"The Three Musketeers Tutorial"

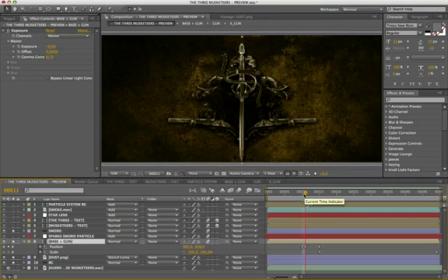503s
During the sword animation from the top, all the base block in the sword makes a quick sequence of bounce down between frames 11 and 12, then return to its original position in the frame 15.
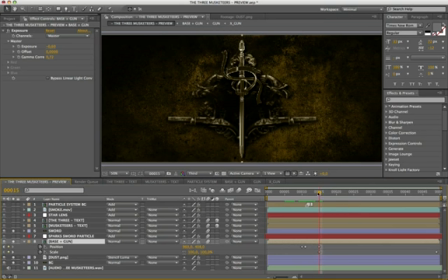523s
After, together complete the sequence with an interpolation, on scale from 100 to 95. To make more dynamic this step, I added a particle world effect.
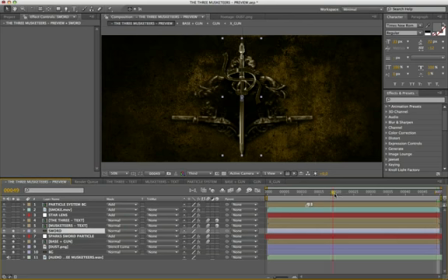546s
To create the sparks collision of the sword, with the Baroque logo base. It is a very simple basic particle system.
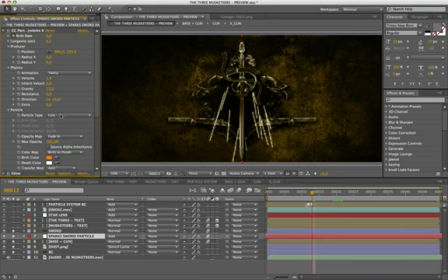The sequence of frames for generate sparks, it is very rapid, because the arrival of the sword is very fast.
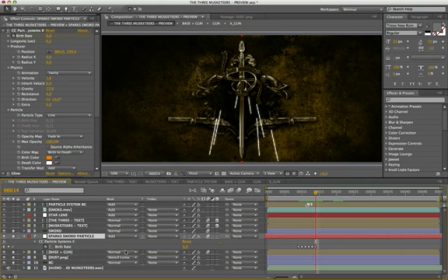Later I will show you the settings schemes. The text layer is imported from Photoshop, have been grouped into two pre-compose, and were activated as 3D layers.
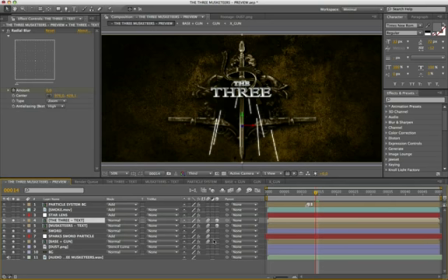600s
There are two different animations on a long Y and Z position.
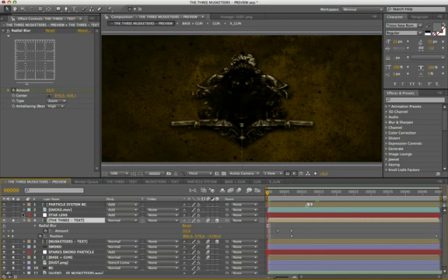607s
The text the 3 starts from the top down, from 578 and minus 3100.
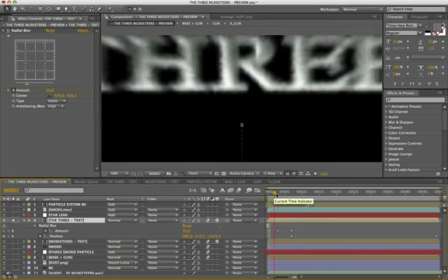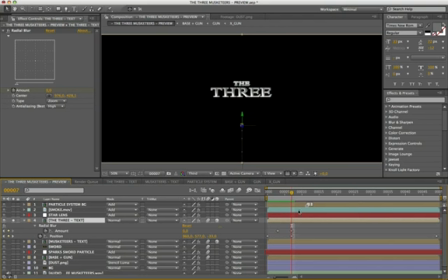I emphasized this movement with the zoom blur effect with value 33, until you get to 577 and minus 33, with zoom blur to 0.
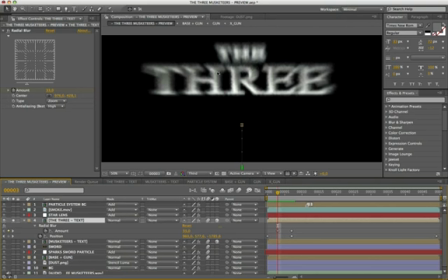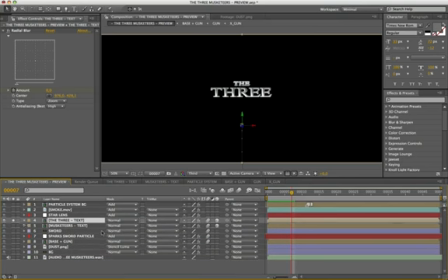646s
I repeated the same steps on the text Musketeers, but the sequence has a movement from bottom.
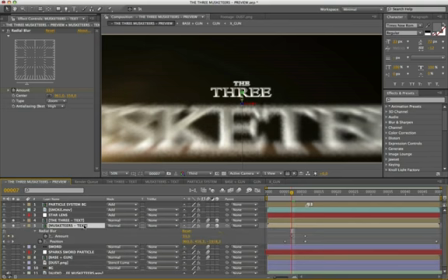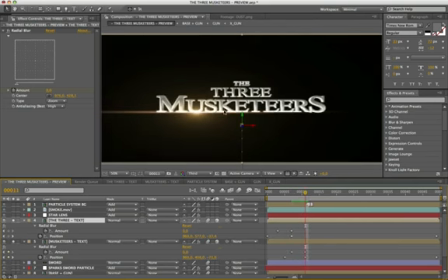660s
The difference is that in this text, there is hooked a lens flare. Makes the arrival of the title more epic.
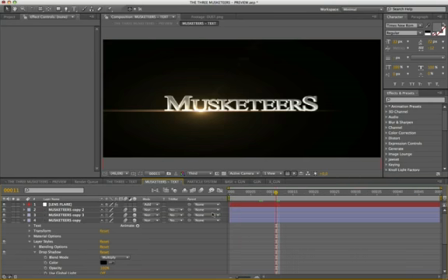Was applied in optical flares customized and adapted for this title.
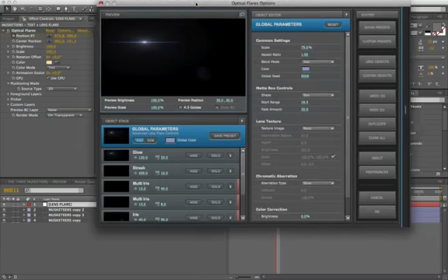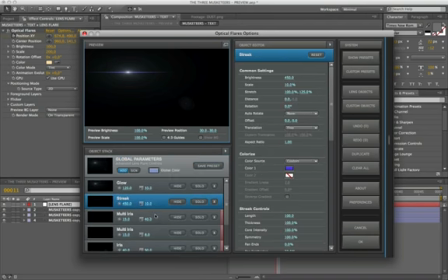689s
I love it. With it the possibilities are endless.
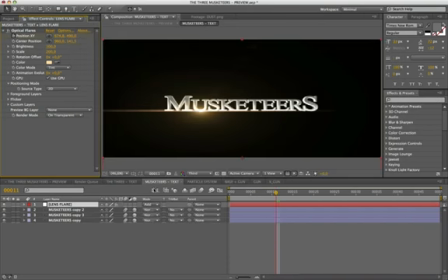701s
So as I said, the lens flare start from frame 10, below the letter U, with these values, and ends at frame 49 in the center of the scene on the letter E. View the result.
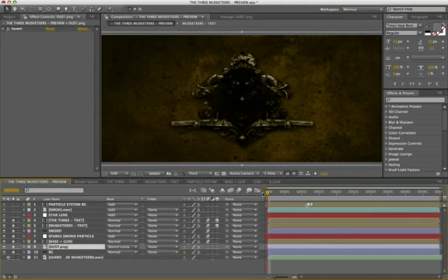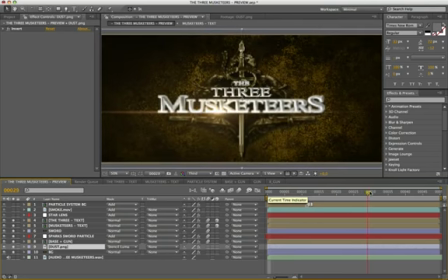724s
Very nice. This animation, although simple, is rich of the detail and of graphic elements, which give altogether a result very pleasing to see.
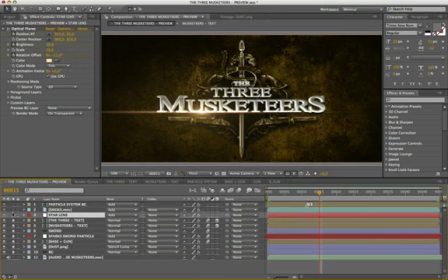737s
Okay, as the original video on the knob of the handle sword appears, a lens flare star, with a shape 6 tips.